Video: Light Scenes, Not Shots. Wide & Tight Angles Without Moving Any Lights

One of the biggest challenges for filmmakers and videographers is lighting for wide angle scenes because once you start bringing in all those different lights and light modifiers,
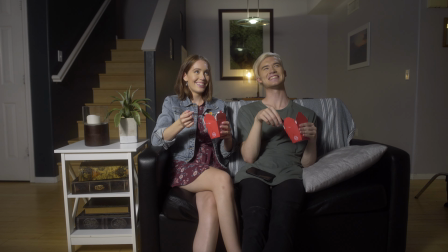the equipment starts to kind of sneak into the frame and you might end up having like a C-stand leg down there hiding somewhere and obviously that does not work. So today I'm going to show you a few different ways that you can light for wide angle scenes so that none of the equipment shows up in the shot.
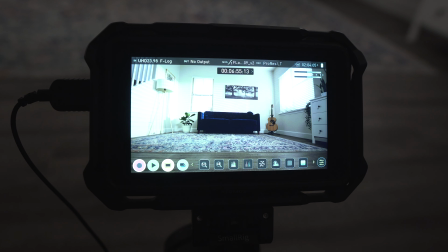Coming up I'm going to show you a bunch of example footage that I shot using these lighting setups for wide angle scenes. So stick around for that. A lot of times we tend to approach lighting in kind of a single-minded way.
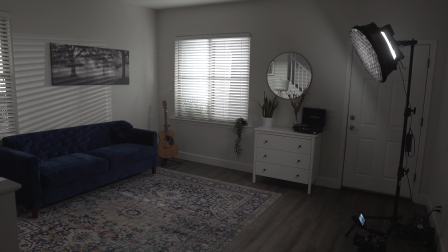We think, okay, how am I going to light this shot? And you get it all set up and everything looks great and perfect. And then your subject moves and everything's thrown off. You switch lenses and all of a sudden you're seeing way more in the frame.
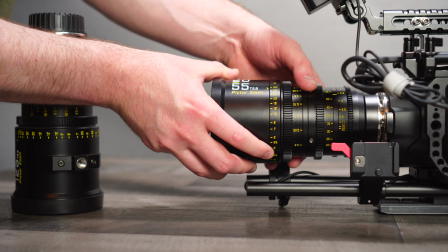Your light stands are in the shot.
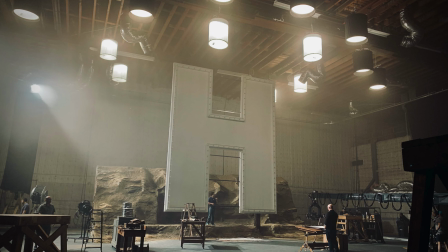And actually when it comes to Hollywood, a lot of times they're lining up the entire set so that the actors and subjects can move about the whole
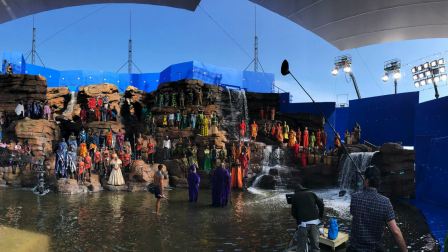scene and they don't have to worry about standing in just the right spot and it's not just so that the actors and actresses can move about
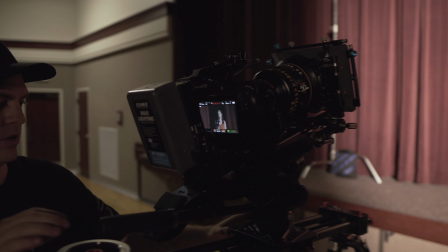in the scene but the actual camera and camera operators can move around
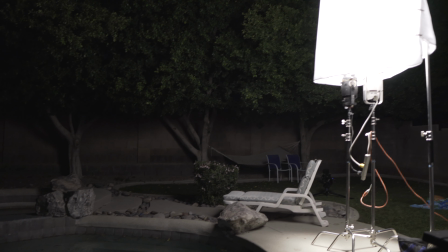in the scene and they don't have to worry about moving lights and perfecting everything again. All right now let's watch a little fitness yoga scene that I shot and I was able to get full wide angle shots at 11 millimeters
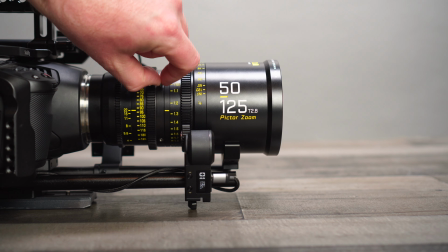and then all the way zoomed in at 125 millimeters without moving a single light. All right let's watch it.
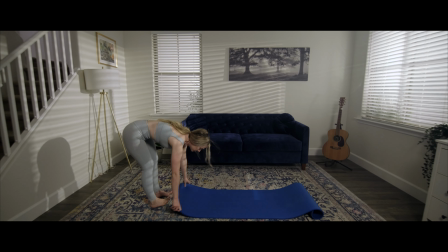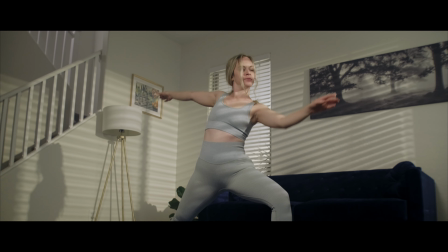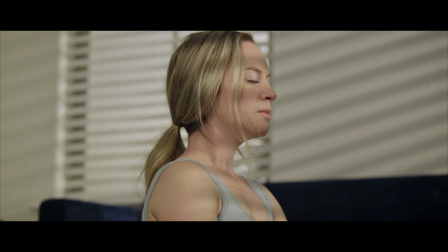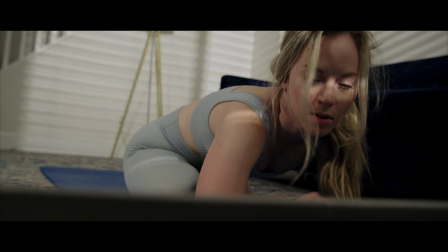When I lit this scene I knew that I wanted to get a full wide angle shot of the entire room so I set up my lights in such a way that none of them would end up in the shot.
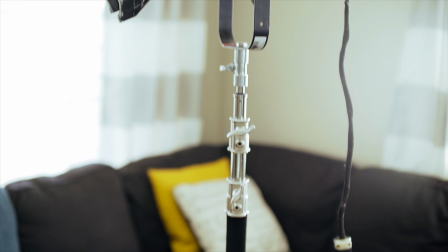The first light that I set up was my ETC Source 4 and if you've been watching the channel for a while you know that that's one of my favorite lights. It's an ellipsoid of light with the 750 watt bulb in there so it's really powerful and I can spot it in and shape the light exactly how I want to. If you don't have something like this you can use a light like the Aputure 120D, the 300D, the new 600D.
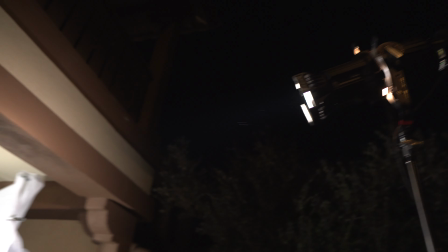So with my Source 4 outside I placed it up high on a C stand so it would look like sunlight streaming in through the window. Now a big challenge when you're lighting for daylight when it's actually night time out is that if you have any windows in the scene and you can see
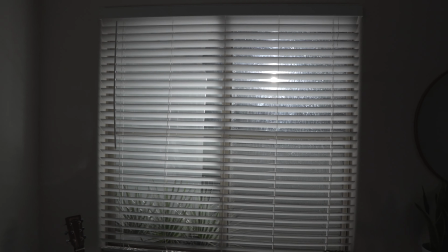out of them immediately the whole effect is dead and killed because you can see that it's totally dark outside. What I chose to do was use a huge piece of white diffusion and hang it on a c-stand outside the window. When you're doing this you might think oh I'll just take the big piece of diffusion hang it on the outside of the
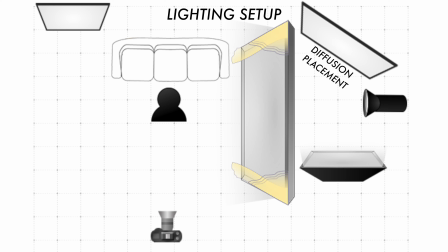window and you won't be able to see out into the darkness anymore and it'll just look blown out.
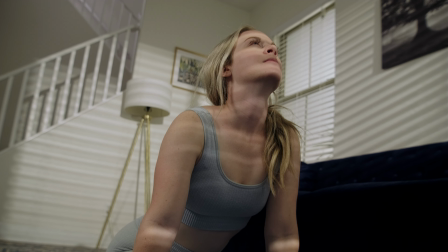Well this will not work if you want to get those nice harsh beams of light because now everything is totally diffused.
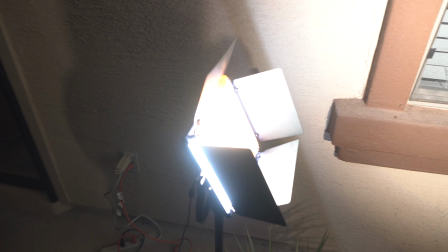Another thing I did to help sell this lighting setup was I just took an LED light panel outside and blasted
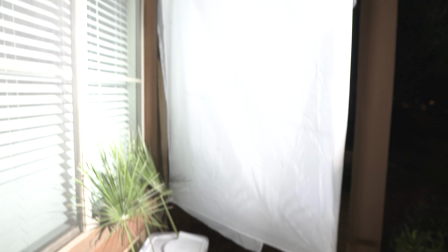it right at the diffusion so that it would blow out in camera and wouldn't be like underexposed or anything.
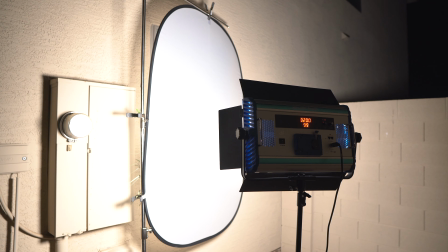The next light I set up was for the other window in the shot and this was a similar process but this time I actually put the diffusion right
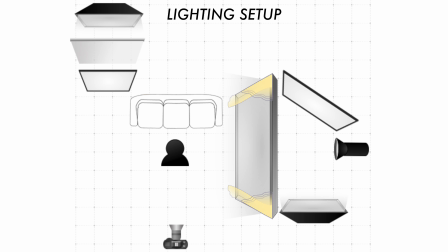up against the window and just blasted an LED panel right into it and I was okay with the light coming in from this window being completely diffused and casting no shadows because science. The sun can only blast in as a nice hard light source from one angle.
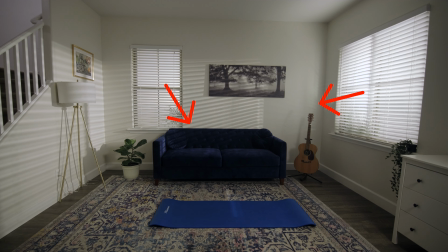So it wouldn't have made sense to have two hard angle light sources casting shadows in each direction because we only have one sun.
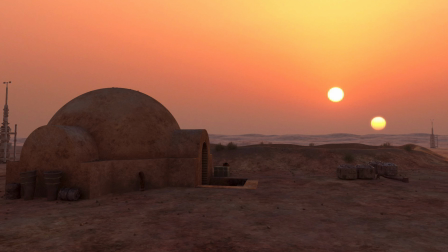We're not on Tatooine.